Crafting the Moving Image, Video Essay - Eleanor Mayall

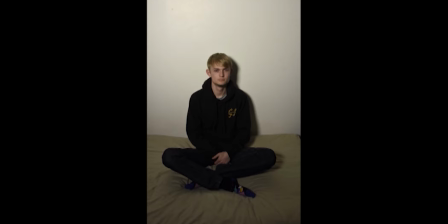4:10 In this image, I then increased the brightness of the light, which gave a more flattering look to the subject. However, this again meant that any definition in the clothes was lost, which would mean that I would have to consider the brightness of the lights to allow the audience to see more detail on the actor when it came to filming.
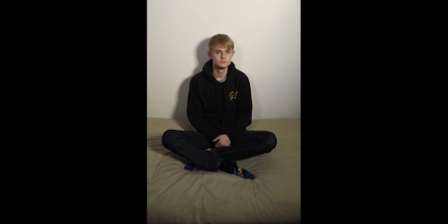4:26 When planning to film, we wanted some scenes to involve two lights. This meant practicing having them both set to the same setting to avoid one shadow being more defined than the other. However, this was a nice way of lighting the subject as it gave a slight shadow across the face without it being too obvious. This gave more definition to the face itself.
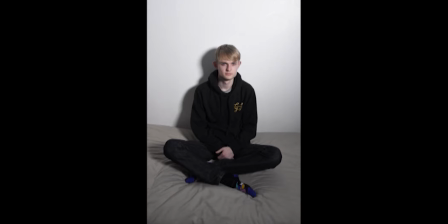4:45 In these two images, I put the light onto the coldest setting to see what difference the type of light had on a person. When the light was set to the coldest setting, it made the subject look very pale and washed out.
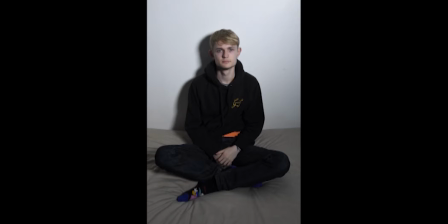4:55 This may work in some scenes as we wanted to recreate the middle of the night, and by having a cold light across the room it would represent moonlight coming in through a window.
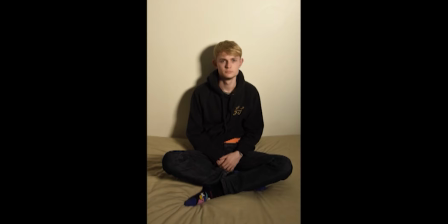5:05 In this image, I then changed the setting of the light to the warmest it would go, which resulted in the subject looking as if the room was around mid-morning. This is a good use of lighting, as we are planning to have some shots set in the morning. By doing these tests, it has allowed me to see what type of lighting I need to recreate when it comes to filming to ensure that the lighting will match the scene taking place.
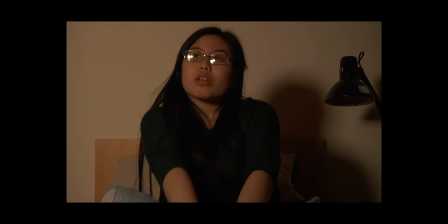5:27 In this clip, I again was testing the different types of light.
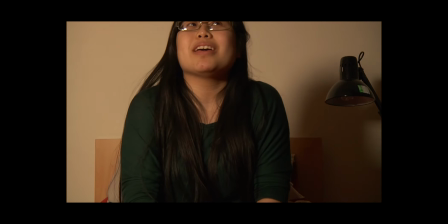5:30 One of the things I was testing for was the shadows that were being cast, as we were wanting to represent different times of the day, meaning that the shadows would have to reflect that.
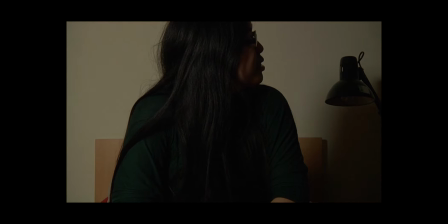5:39 There was an extreme difference from going from the warm orange to the cool blue, which we would use in the scenes that were meant to represent the middle of the night.
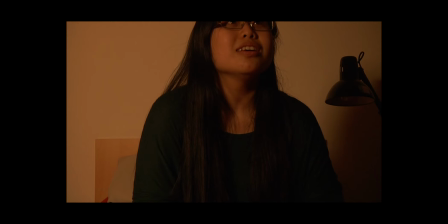5:47 By having Kitty in the test footage as well, it allowed us to see if someone would look unflattering under certain lights,
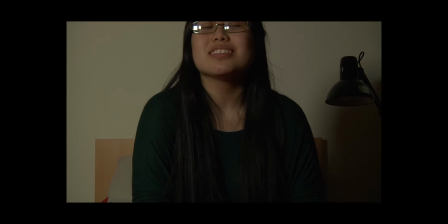5:53 allowing us to get the setting of the lights right for when we began filming.
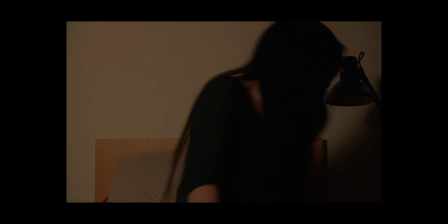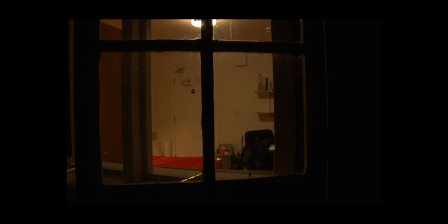6:04 Another way that we develop the use of lighting in the film can be seen in the shots where the camera is outside looking into the room.
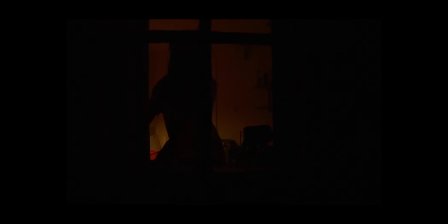6:14 As the girl comes towards the window to shut them, the light behind her casts the silhouette of a figure, which then frames within the frame of the window. I feel as though this is a very effective shot that has been enhanced by the use of lighting,
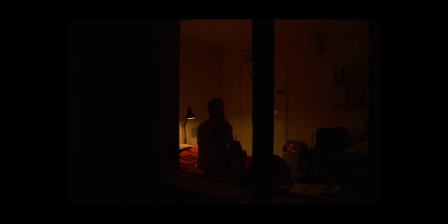6:29 as if this shot was to be filmed in daylight and the audience could see the girl's face, it would feel a bit flat. However, as the girl's face cannot be seen, it leaves the audience guessing as to what she's feeling.
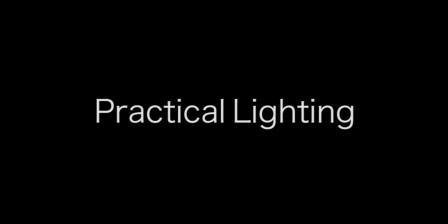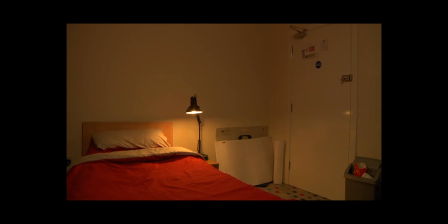6:46 Another technique we used when it came to lighting the scenes can be seen through our use of practical lighting, which is when no extra lights are used apart from what can be seen in the frame.
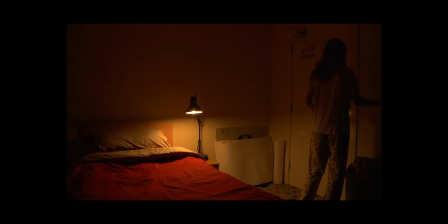6:55 In this clip, we only used the light that we had in the room at the time, such as the desk lamp on the bedside table and the main light in the room. What I feel is effective in this shot is that, unlike in other films where a character enters a room and turns on the light,
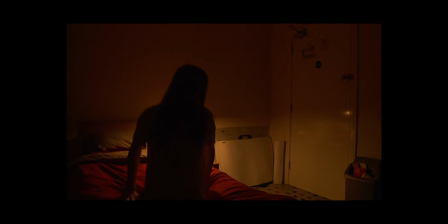7:11 turning off the light gives a sense of mystery, as the audience are less able to see what is happening in the room. By only using the one lamp as well, it makes the scene look more realistic to the audience, as there is not too much extra light that may be casting multiple shadows over the walls.
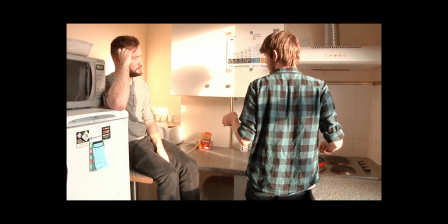7:28 In my previous film, we used practical lighting throughout the whole film as we wanted to keep the scene looking as natural as possible.
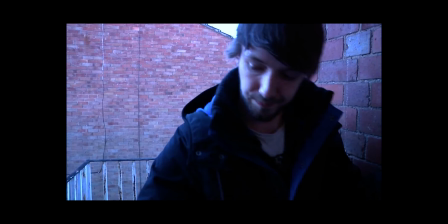7:35 However, this was a problem when filming outside, as some of the second scenes in the film came out overexposed,
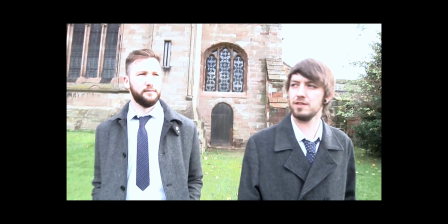7:41 as we had not controlled for how bright the scene would look on camera.
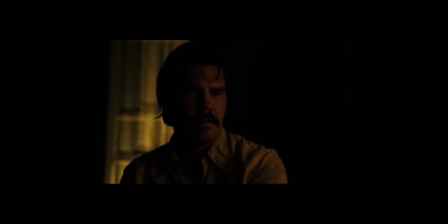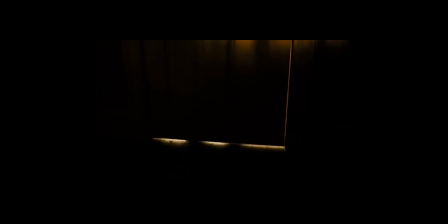7:54 When we began to introduce the stalker into the scene, we tried to emulate the Coen brothers' motel room scene in No Country for Old Men,
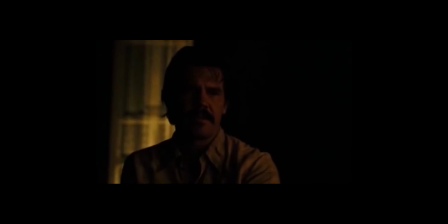8:01 when Moss is in the room and sees Sugar's shadow outside his room. In this clip from the film, the shadow is much more pronounced and defined, creating the suspense that the film requires to build the tension. In our attempt at the scene, our shadows were not as defined.